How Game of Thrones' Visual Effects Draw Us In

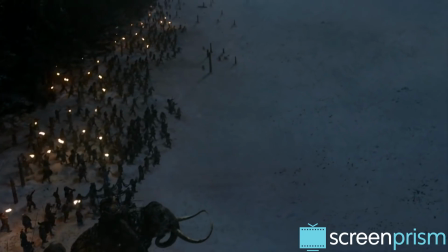8:13 We didn't have a space that was nearly big enough or nearly enough people to execute this episode-long sequence. We needed a green screen that was bigger than anything that had ever been built, 30 feet high and 400 feet long.
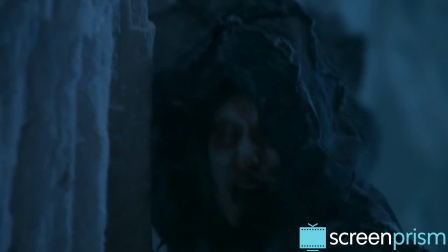8:25 This was the second to last episode in Season 4, so the season built up to the huge display of VFX.
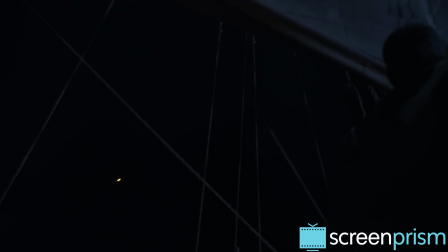8:32 And as we've seen, the penultimate episode of a season does tend to give us a climax in both the narrative and VFX.
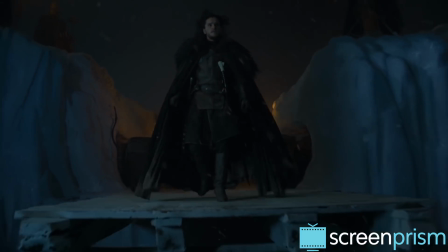8:44 An episode like Watchers on the Wall feels especially believable because the show generally avoids overusing CGI,
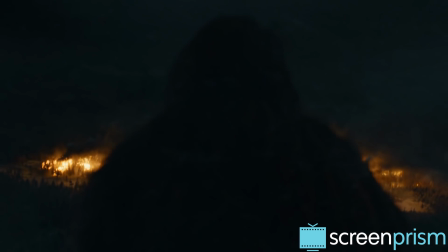8:51 so we don't get in the habit of questioning what's before our eyes.
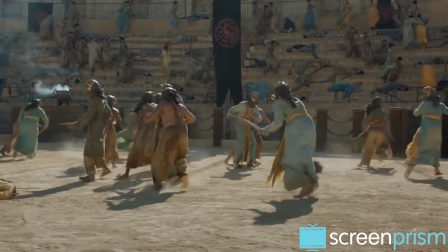8:55 The next season, in The Dance of Dragons, Drogon arrives in the fighting pit and breathes fire on the Sons of the Harpy.
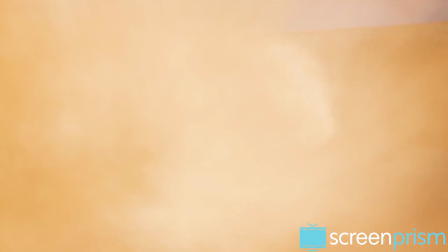9:01 This was the moment that showcased the dragon's strength in a way we hadn't seen before.
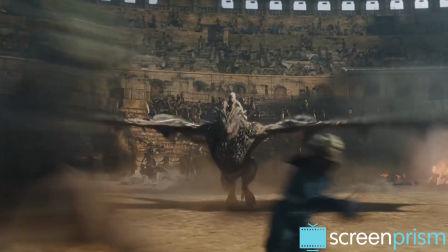9:06 It was also the first time we saw Dany ride a dragon, an event that could have very easily felt off if not done right.
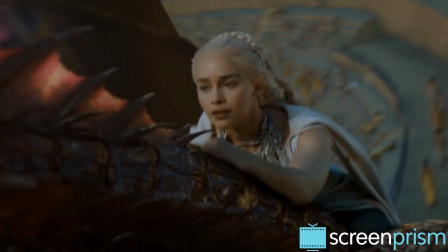9:13 So the wait for this moment, plus the over-the-top power when the dragon's strength is finally expressed, led to an intense dramatic payoff.
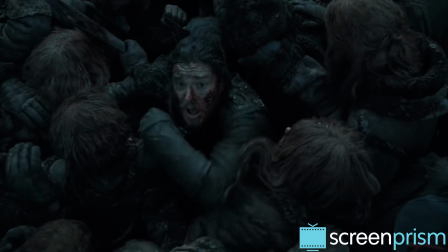9:22 In the climactic penultimate episode of Season 6, Battle of the Bastards,
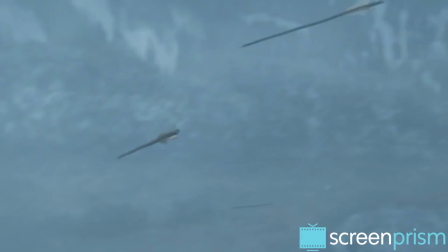9:26 the VFX became crucial to convey the frenzy and horror of battle.
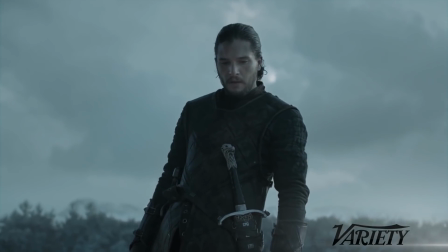9:31 There's a shot in the Battle of the Bastards that we affectionately call the Oneer,
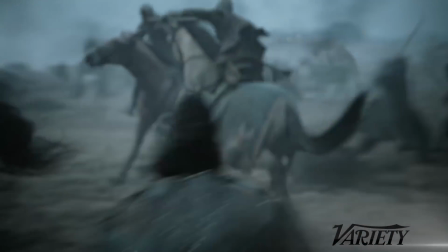9:36 where Jon Snow is left in the middle of this battle
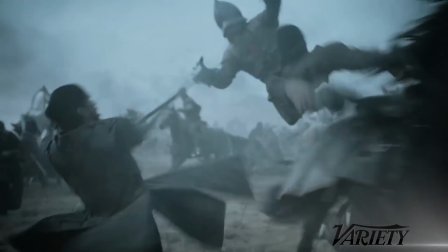9:41 looking like a guy who just got dropped in the middle of a highway dodging cars.
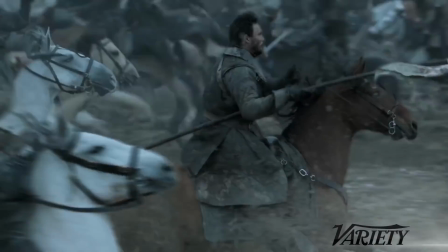9:47 And when they actually hit each other and go flying and impale horses, which obviously you can't do,
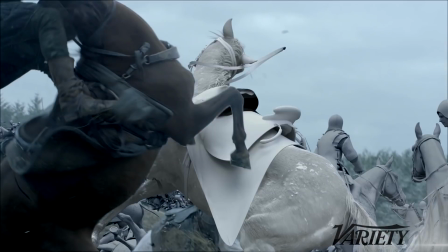9:53 and so we relied on CG up close and personal in a way that I beforehand didn't think we could pull off.
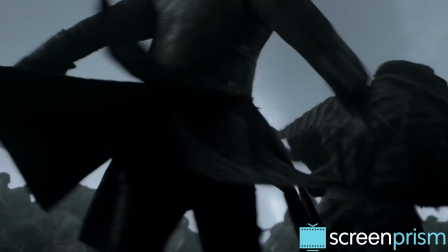10:01 In modern times, we find it hard to envision the gritty, hands-on, face-to-face battles of history.
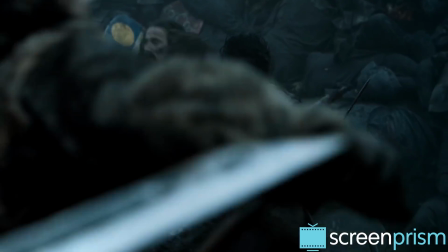10:08 So the horrifying, in-your-face visuals communicate just how intimate and personal fighting used to be, and is, in the Game of Thrones world.
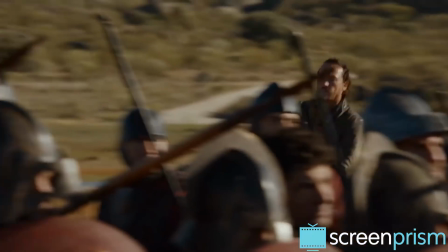10:16 In Season 7, Episode 4, The Spoils of War, again, a lot of setup before the battle, which happens later in the episode.
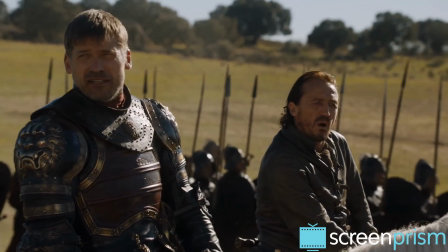10:24 Yes, I'm sure Queen Cersei's reign will be quiet and peaceable. Stranger things have happened.
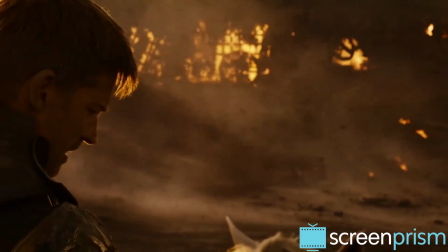10:28 Like what?
Gives us a phenomenal emotional effect.
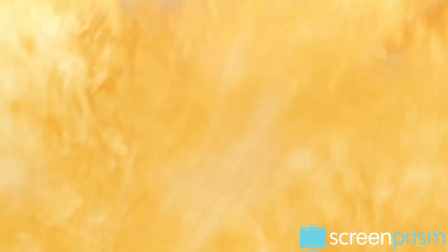10:32 It's the first time we see Drogon actually take down a well-trained army in battle, so we get to understand what the dragons can do as weapons of war.
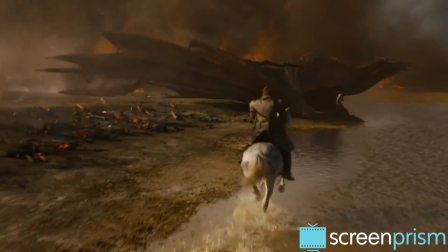10:41 And this spectacle is combined with interpersonal drama. We're strongly pulling for characters on both sides.
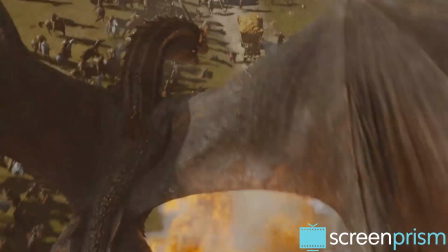10:47 So the mass destruction of the dragons is all the more persuasive because the narrative reminds us these aren't faceless casualties.
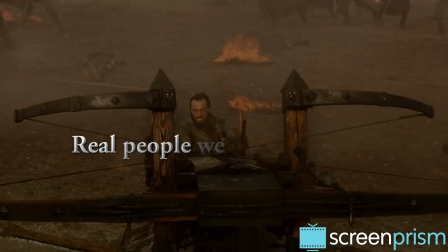10:55 Real people we like could die.
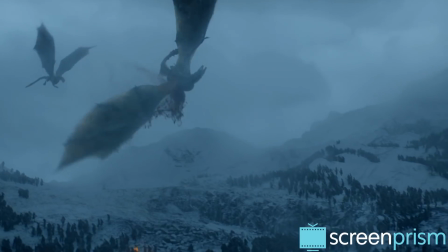10:57 In the second to last episode of Season 7, Beyond the Wall, perhaps the biggest loss of the season comes when Viserion dies and becomes a white dragon.
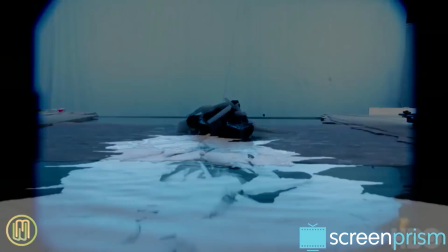11:06 Visual effects producer Steve Kolbach has said that the scene was a rare moment where the whole emotional content of the scene concentrated on VFX.
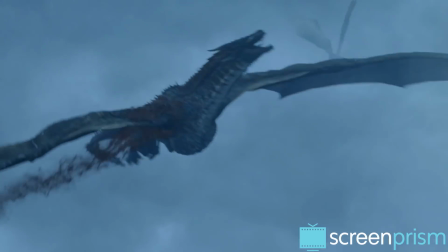11:15 It's a shocking moment because the dragons have seemed almost infallible up to this point.
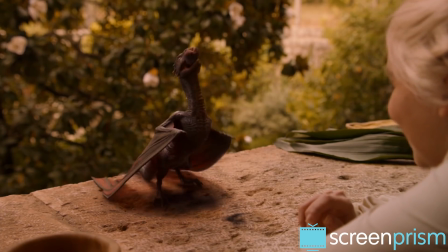11:20 And the mother-child relationship between Dany and her dragons has made us invest in these creatures.
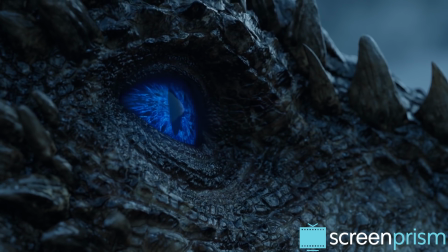11:25 In that frightening shot when Viserion opens his eye, the VFX tells the story with narrative efficiency.
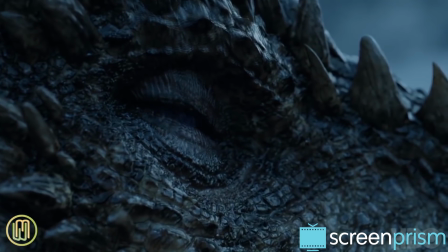11:32 That image of the piercing blue eye tells us how much worse the situation has suddenly become.
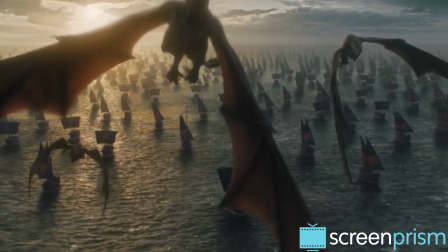11:38 Game of Thrones visual effects have gotten much bigger and more sophisticated since the show started.
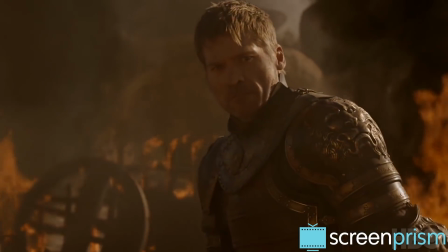11:43 To give an idea, in Season 6, which was our biggest season up to that point, we had 11 shots that featured Amelia riding the dragon.
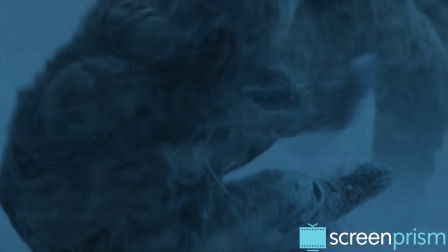11:51 In the loot train, we have over 80. But even as the effects get more and more daring and elaborate, their power comes from adhering to the same guidelines.
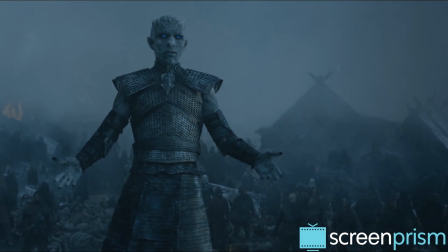12:00 Playing on what we know, waiting for key moments to maximize the intensity of important scenes,
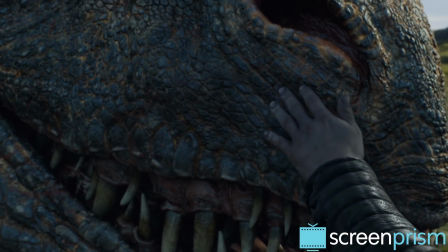12:06 and featuring an impressive amount of detail that makes everything feel so convincing you can almost touch it.
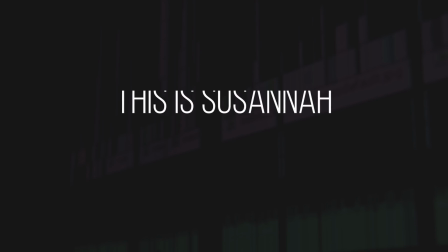12:17 Hi guys, this is Susanna. A lot of you ask us in the comments about how we make our videos.